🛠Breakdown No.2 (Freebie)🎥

G'day, welcome back. Today we're going to do a little breakdown of a short film that I co-directed here in Norway, and I was also the director of photography and kind of one-man band of getting audio and video of this one. So let's just jump straight into the DaVinci Resolve with this one here.
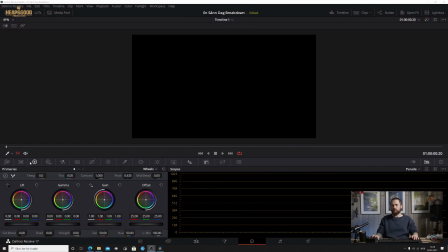What I'm going to do is I'm going to play the first title screen straight up with this one, and let's go.
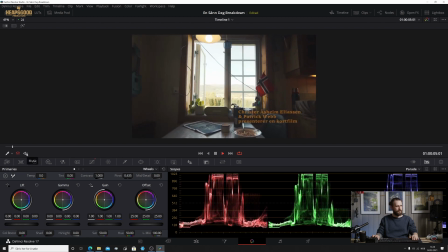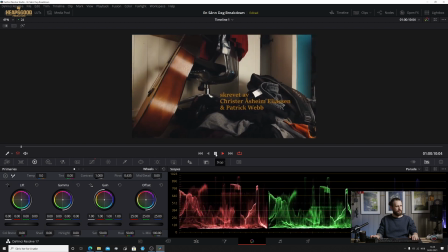Ja, jeg skal være der om 20 minutter.
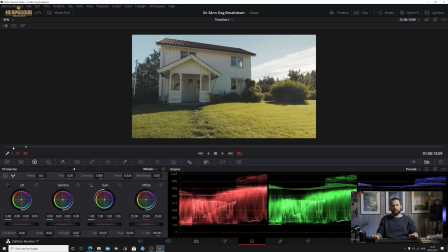Now I'm going to stop it right there and head back over to the very opening scene,
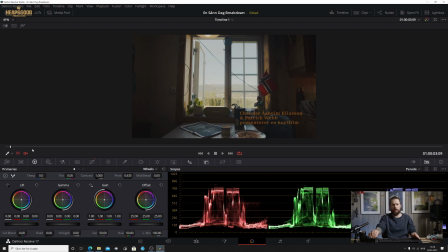and just go through a little bit about what's going on here technically and why I chose, or why we chose to have these as the opening screen. So we'll just put that one in full screen.
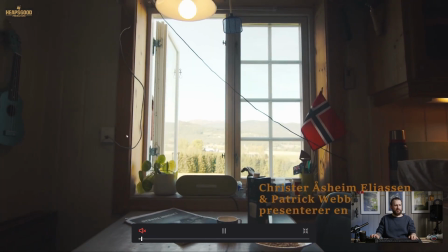So as you can see here, we've got a little slider action coming out. I decided that a little bit of movement in the picture was nice and dynamic and drew in attention and showing off a little bit about the scene.
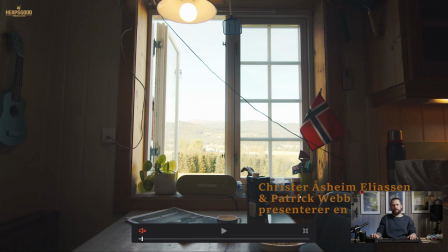Christa is the co-director and also the main actor in this short film, just to let you know. And he is Norwegian, and these are actual things in his kitchen. So this is in his kitchen, and he had a little Australian flag down there already.
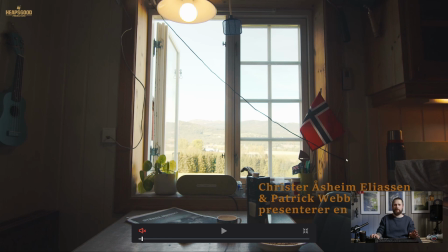So we decided to leave them in the picture as props, and also just this beautiful little collaboration piece there. Two nations working together. Technically speaking, this scene is not perfect.
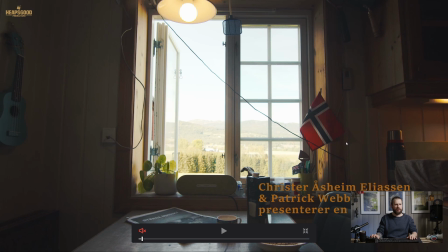I could have spent a little bit more time on arranging some lights to shine on the inside here to bring up the exposure, but at the same time it was kind of a little bit rushed with this one because we were pushing to get it done,
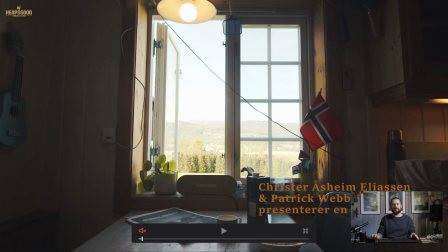and also I don't know, I didn't have the right equipment with me to be able to balance it out, and I wanted to have the insides visible here at least a little bit, and also the outside. If I was able to shoot this one again,
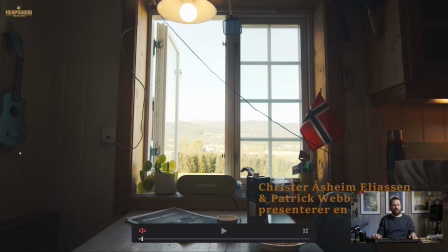I would pump light into that room to bring up the levels and the exposure in that room to match the exposure outside. And I would bring the general exposure from outside down so we can actually see the lovely mountainside there, this sort of summer background.
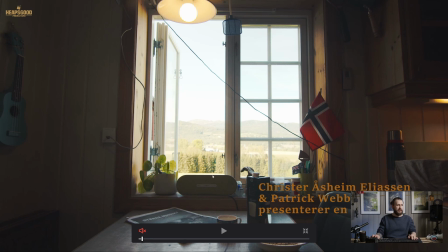However, it's not the worst, but definitely could have been better as a disclaimer. But we'll talk about some of the elements inside of this picture. Before we started shooting, the room was quite bland, or a bit messy actually,
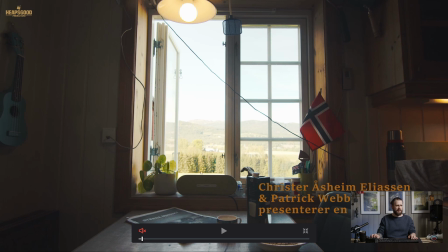so we decided to have a little bit of nature sitting there. It was nice to leave the speaker and some of the items on here just to give it the realistic effect. Over here on the right hand side of the picture, there's some rising bread, which was nice and homely.
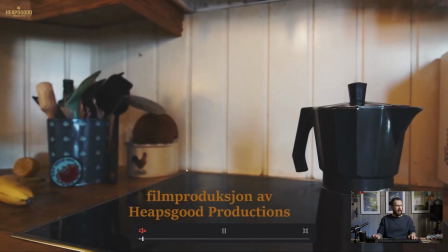Ukulele up on the wall here, which is also cool and homely. Let it move out a little bit, we'll go back for that one.
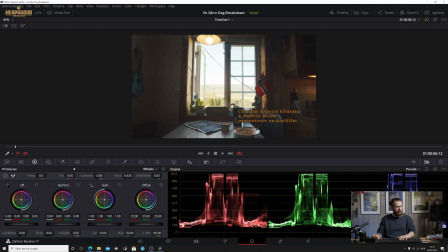Also, can't really see because of the bar there, but we had the breakfast table set up, and we had to rearrange this a few times to get it right, to make it look as dynamic as possible. We had the milk carton here and the coffee there and everywhere, and we found out that this worked great, just to show that there was an
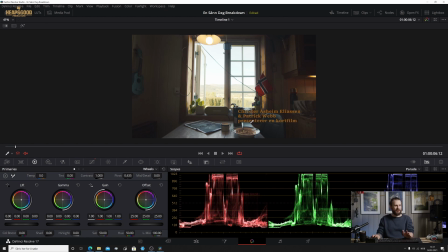empty table space here, but still with coffee and food on the table, the chair slightly pushed to the side. You know, small elements all make up to the picture. And then we move on over to the next scene.
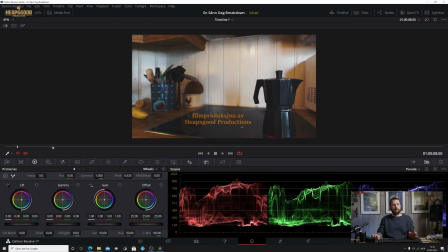So there's coffee brewing. So there's some action going on here.